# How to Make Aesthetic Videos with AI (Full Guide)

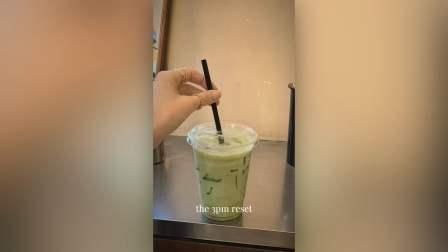8:17 stay strong, to feel love.
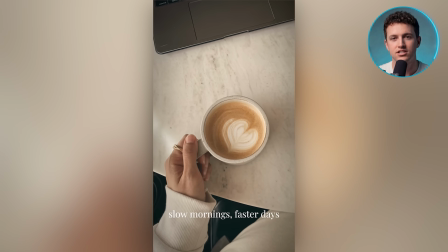8:25 So now we have a finished video that's captioned, color graded, and sharp in 4K.
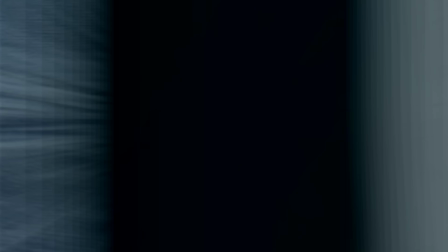8:30 And it's pretty much ready to post. But this is just one style. The same system can put out completely different videos too.
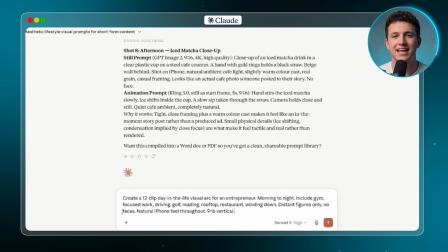8:36 And I don't even have to start from scratch. The only thing I'll change is that second message, the one where I tell the LLM what I want. The master prompt never changes, so the style stays consistent throughout. I'll just ask for a different type of video each time, then build the whole thing the exact same way I showed you.
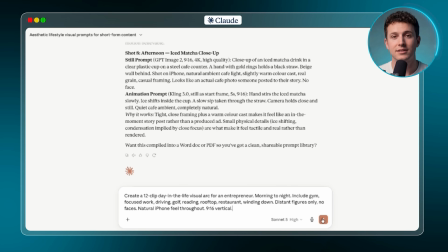8:50 So first, I'll ask it for a full day in the life.
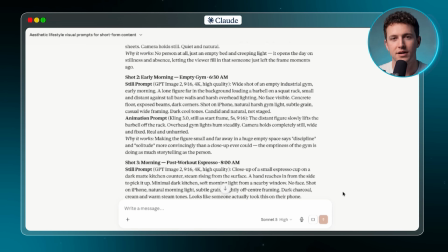8:53 It writes me 12 new prompts, running from a dark bedroom at 5:58 a.m. all the way to a rooftop at night.
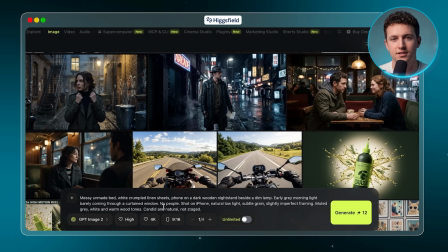9:00 So I'll take all 12 into Higgsfield and generate the images. So there's the whole day laid out in order, morning right through to night.
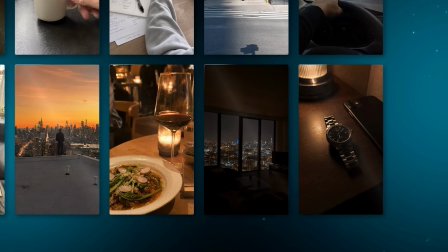9:06 The rooftop and the night shots especially have that dark, expensive, millionaire vibe I love.
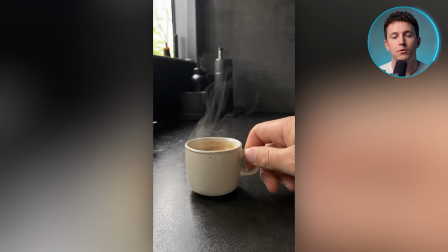9:12 The only off one is the coffee cup, where the proportions came out a bit short, but it's minor.
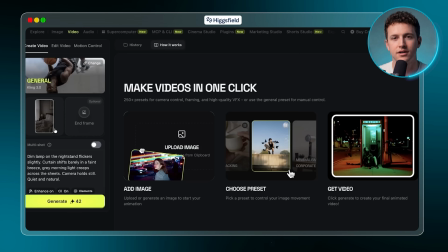9:16 Then I'll animate every one of them with Kling, the same as before. Now, the one real difference in this format is the captions.
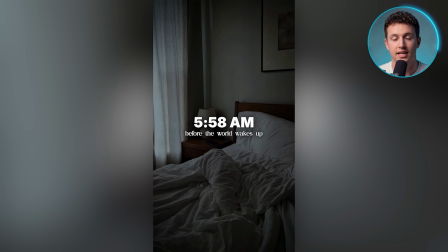9:22 Each shot gets a timestamp and a short line under it, like before the world wakes up at 5:58 a.m.
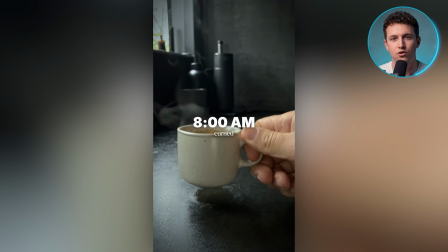9:28 And that timestamp is the whole trick. Taking the viewer hour by hour through the day turns a pile of separate shots into a storyline.
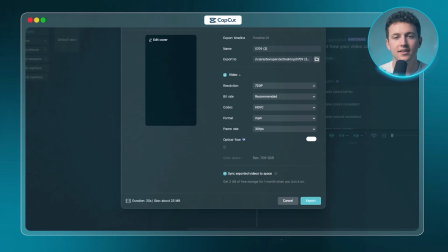9:35 And that storyline is exactly what keeps them watching to the end. Then I'll export it and upscale it to 4K, exactly like the first video.
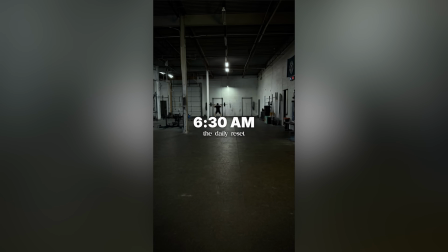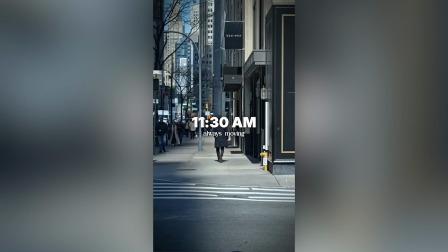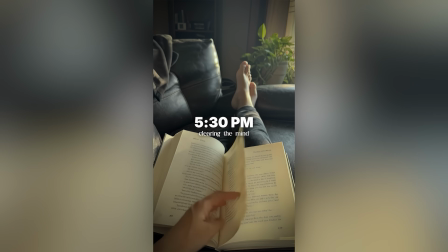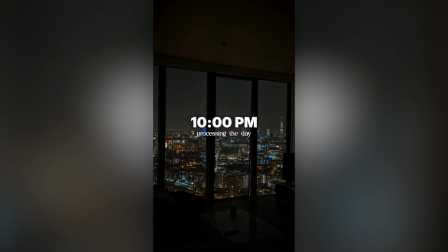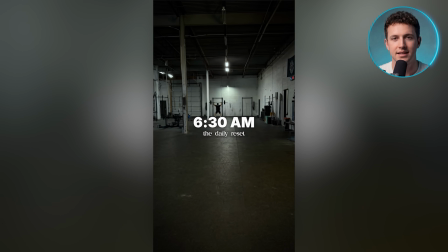10:06 finished video flows really nicely, calm from start to end. It feels like a glimpse into someone's productive and luxurious day.
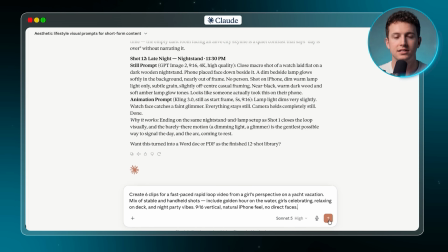10:13 Then for the second type of video, I'll ask for a quick, looping shot from a girl's point of view on a yacht trip.
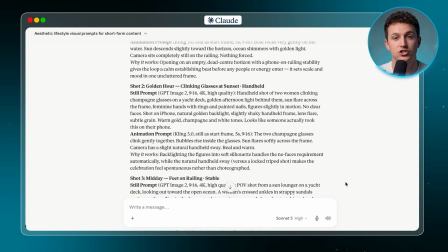10:18 This time it only writes 6 prompts, so I'll generate and animate those 6 the same way. Now, because I want this to be a fast-paced, looping video,
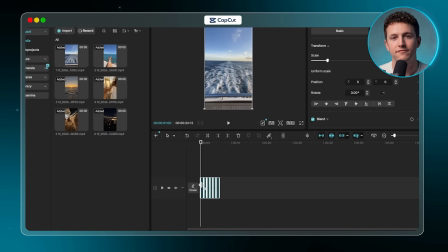10:26 I'll cut all 6 videos I just generated down to about 0.4 seconds each and line them up in my editing software.
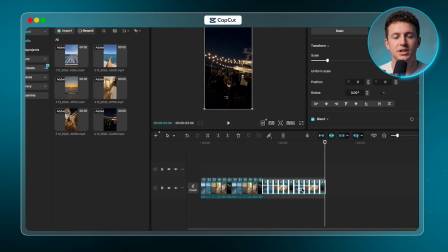10:33 Then I'll repeat that sequence 5 times over, which brings the whole video to roughly 12 seconds.
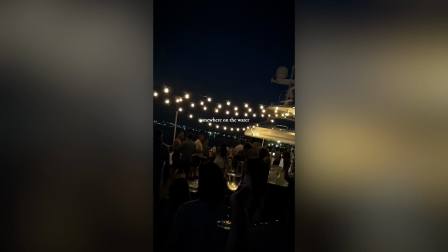10:37 The rapid cuts will keep your eyes moving and your brain stimulated, so people won't scroll past it easily. That replay is exactly what the algorithm rewards.
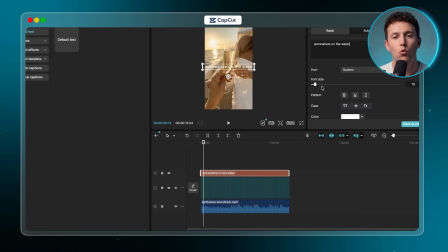10:46 To finish, I'll add a driving synthwave soundtrack in the background, and I'll keep one caption across the whole video, something like "Somewhere on the Water."
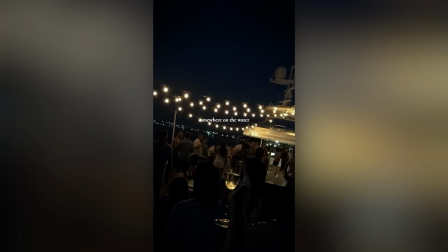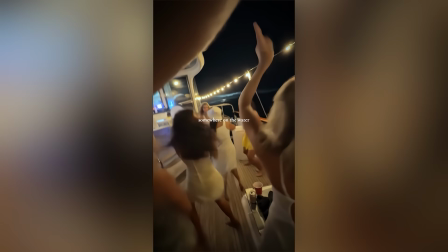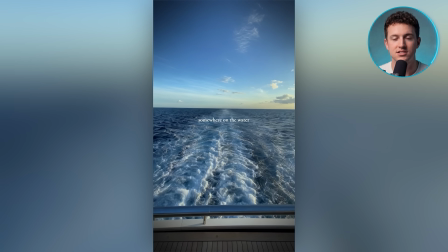11:10 As you can see, our video turned out really fast-paced, just looping over and over, and the music makes it really entertaining to watch.
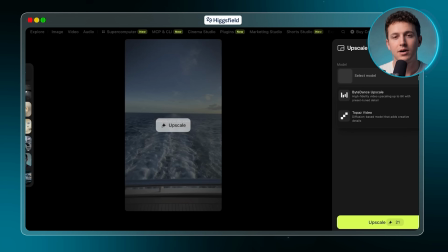11:17 And because it keeps cutting between different angles, it's incredibly engaging. Next, I will upscale the video to 4K just as I did before, and it is ready to upload anywhere. So by using just one master prompt and telling the AI what I want, I can basically create any type of video I want in this aesthetic. And that is the exact repeatable system you can use to generate as many videos as you would like using Higgsfield. But the ones I showed you in the videos are my ideas. There are infinite ways you can vary the topic and ideas and create new types of videos. So go sign up to Higgsfield using my link below and start creating these aesthetic videos on your own. Thank you for watching. I'll see you in the next one.